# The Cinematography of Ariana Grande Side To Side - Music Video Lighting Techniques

What is up, guys? My name is Matt Workman for Cinematography Database, and today we're going to be looking at the cinematography of Ariana Grande Side to Side. So that is a music video. Go watch it if you haven't already. We're going to be looking at the camera work and mostly the lighting of the main performance with the triangle pyramid formation of the dancers on the stationary bikes. I thought that this was a really cool setup, and I got inspired to recreate it in 3D using Cinedesigner.
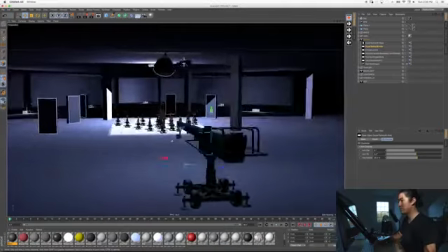So here's the actual Cinedesigner scene that I used to create the breakdown visuals today in Cinema 4D.
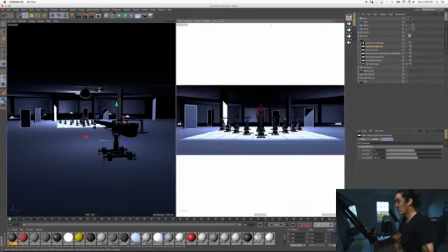The crane, the light, and a bunch of the other stuff is from Cinedesigner. On the right here is the actual view of the camera, and I was guessing something like a Red Dragon using a 25mm. And if I could show you really quickly here, this is the camera move that they were doing for this main shot.
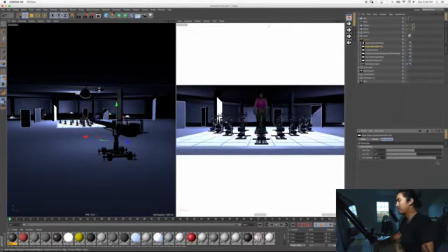There was a couple shots, but we're going to mainly look at this main wide shot so we can look at the lighting. It was techno craning in and out just like this. And now let's go and actually break down the lighting in Photoshop. And welcome to Photoshop.
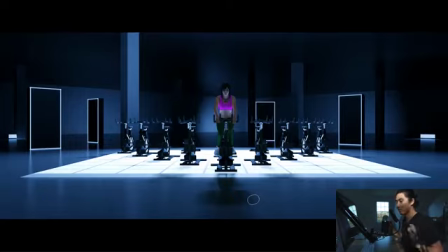So I have intentionally kept this scene a little bit simpler than the real version, and hopefully that's going to make this visually easier to understand what's happening. So we're going to go through and we're going to dissect the different layers of lighting that are happening to make this visual a reality.
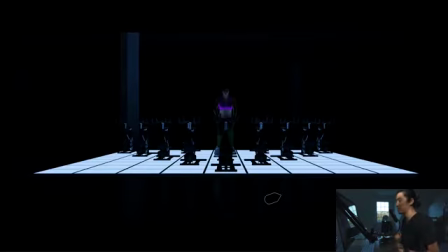Okay, so starting from scratch, one of the most interesting things in this music video, in this performance specifically, is this 9x9 here floor panel that must have LEDs inside of it. I'm assuming it's kind of like a plexi square. Each one of those is like a 1 foot by 1 foot square, or slightly bigger than that actually. And then inside of that is going to be LEDs.
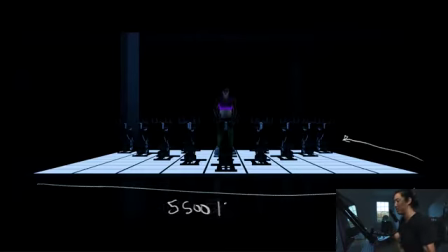And it's my guess that these LEDs in here are going to be 5500 Kelvin, and that the camera is going to be balanced to 3200. So these are going to be putting out blue light. And so they are themselves, of course, illuminated. You don't have to light that. That's just going to be a nice bright object. And it's going to be uplighting the talent, but in a very soft way.
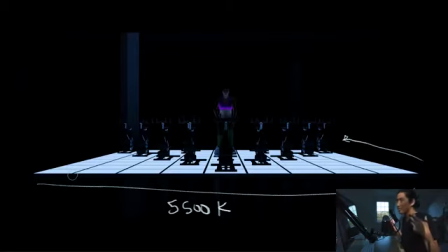Whereas you would think of most situations when you uplight someone, you think that that's going to be unflattering. But when actually a light source is that big, even from below, it tends to look okay. So that's how all the talent looks so good, even though we are technically uplighting them. Because it's such a big source, it still looks really nice. And it's also kind of blue.
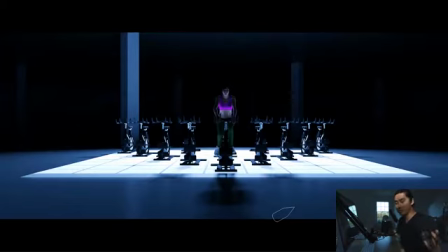And just so you know, I'm going to be taking you through the layers of light through the camera, and then of course I'm going to go to the behind the scenes view to show you how that was actually accomplished. But to start, we're going to be looking through the camera. So after we have this kind of floor light, this kind of carpet light going on, what happens next is a big backlight.
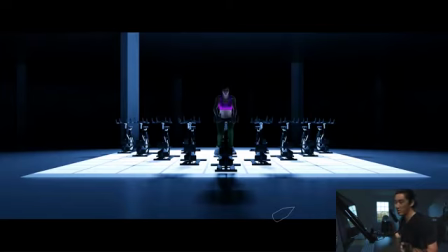Now, I don't know exactly what it was. I would assume it's actually a little bit bigger than what I visualized with, but it could be something like an Image 80 or something like that. Something soft, but also with a pretty broad beam, something like that. So that's going to be coming from up here, and that's going to be backlighting the whole scene.
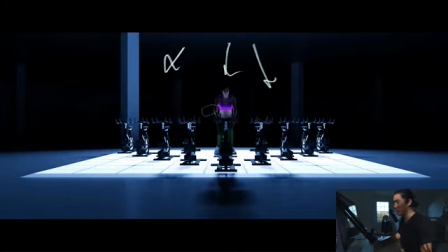It's going to be edge lighting the talent, which is not so apparent here, but it's also going to be illuminating the floor here. So it's going to be adding a little bit of diffuse light to the floor, which was kind of like a reflective concrete that got either color corrected super blue or just, picked up the blue light from the backlight.
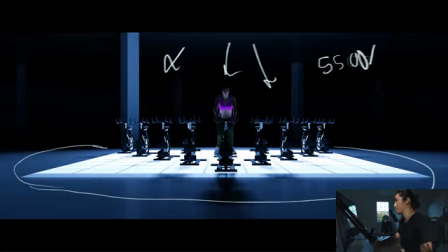So the backlight, I also think, was 5500 Kelvin, just like the floor light. Basically, every light in this scene, in my opinion, was probably daylight like this, except for the key light at the very end.
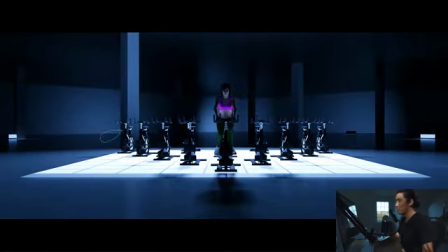So again, floor light, big backlight. And what happens next is we want to light up the deep, deep background and add some practical as well. So I think these look something like, I would say light matte 2L. So that's going to be like this, light matte 2L. It's kind of like a KinoFlow size LED. That's what it looked like to me.
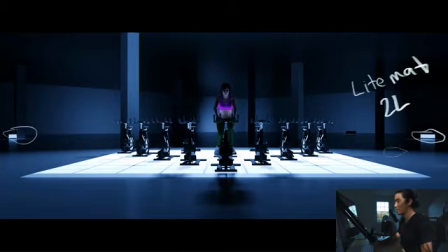And what I think probably happened is they had one or two of them that you could actually see into camera, and they were just basically practicals and kind of some bright, interesting looks in the background. But also we have some 2Ls back here that are kind of obscured, and they're just generally lighting up the back wall and some of the columns.
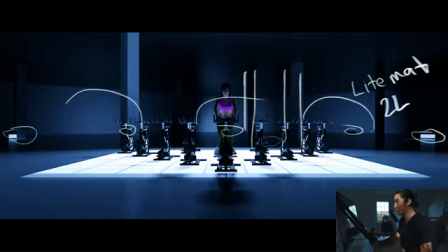But in general, the idea I think was to keep the columns kind of silhouetted in the background, illuminated, that sort of thing. Just gives a lot more depth to the scene, because my guess when I went to recreate the scene is that this is actually a massive, massive warehouse or something like that. So again, hiding some LEDs in the background, also daylight to add some depth to the scene.
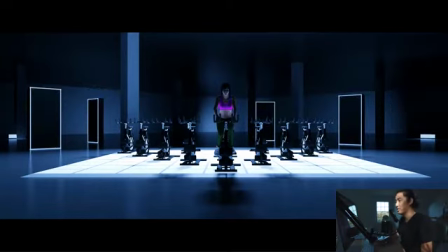So after adding the light mats in the background to add some depth, what I would guess these are is 4 foot and 8 foot Quasar Science LED tubes is basically what they are.